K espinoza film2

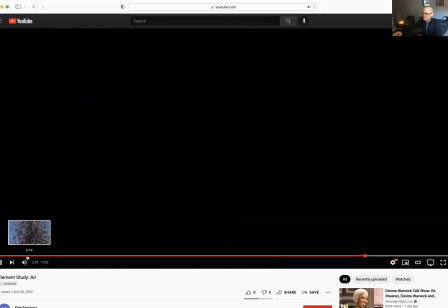8:05 I would also consider leaving the titles either on just pure black,
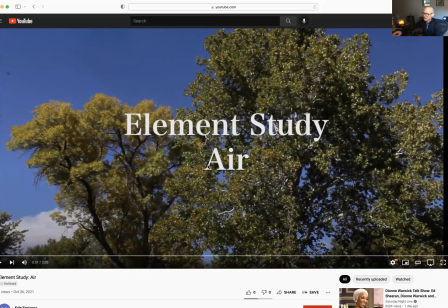8:13 meaning having the title not overlapping the image,
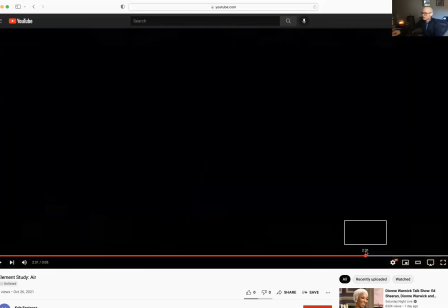8:18 so that you can use this as an installation kind of piece.
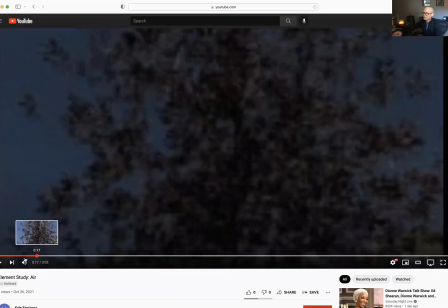8:23 Because when you do have it over here, it prohibits you from the loop,
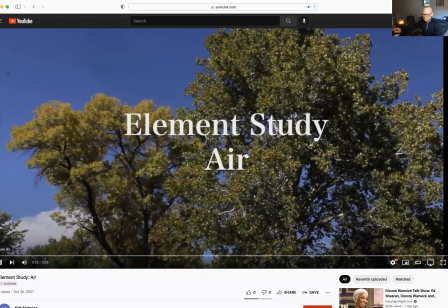8:28 from creating this and looping it, because you would always be sort of jarred, taken out of the loop by having this, this title pop up. So if you have the titles before, you can kind of allow that to sort of act as a resting point for your eyes.
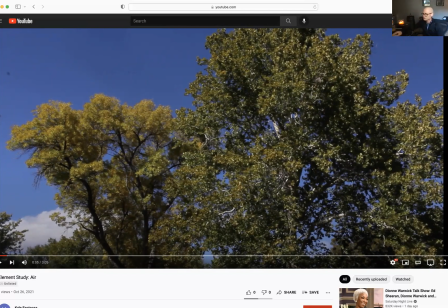8:47 So that might be another thing to consider. So that's what I have. I think these have a lot of potential. I like the direction that you're taking, the first one, and then this one, the second one. Very much interested to see where you're going with your third piece, and what your presentation this afternoon might be on your final work. So we will see you in the studio. All right. Bye-bye now.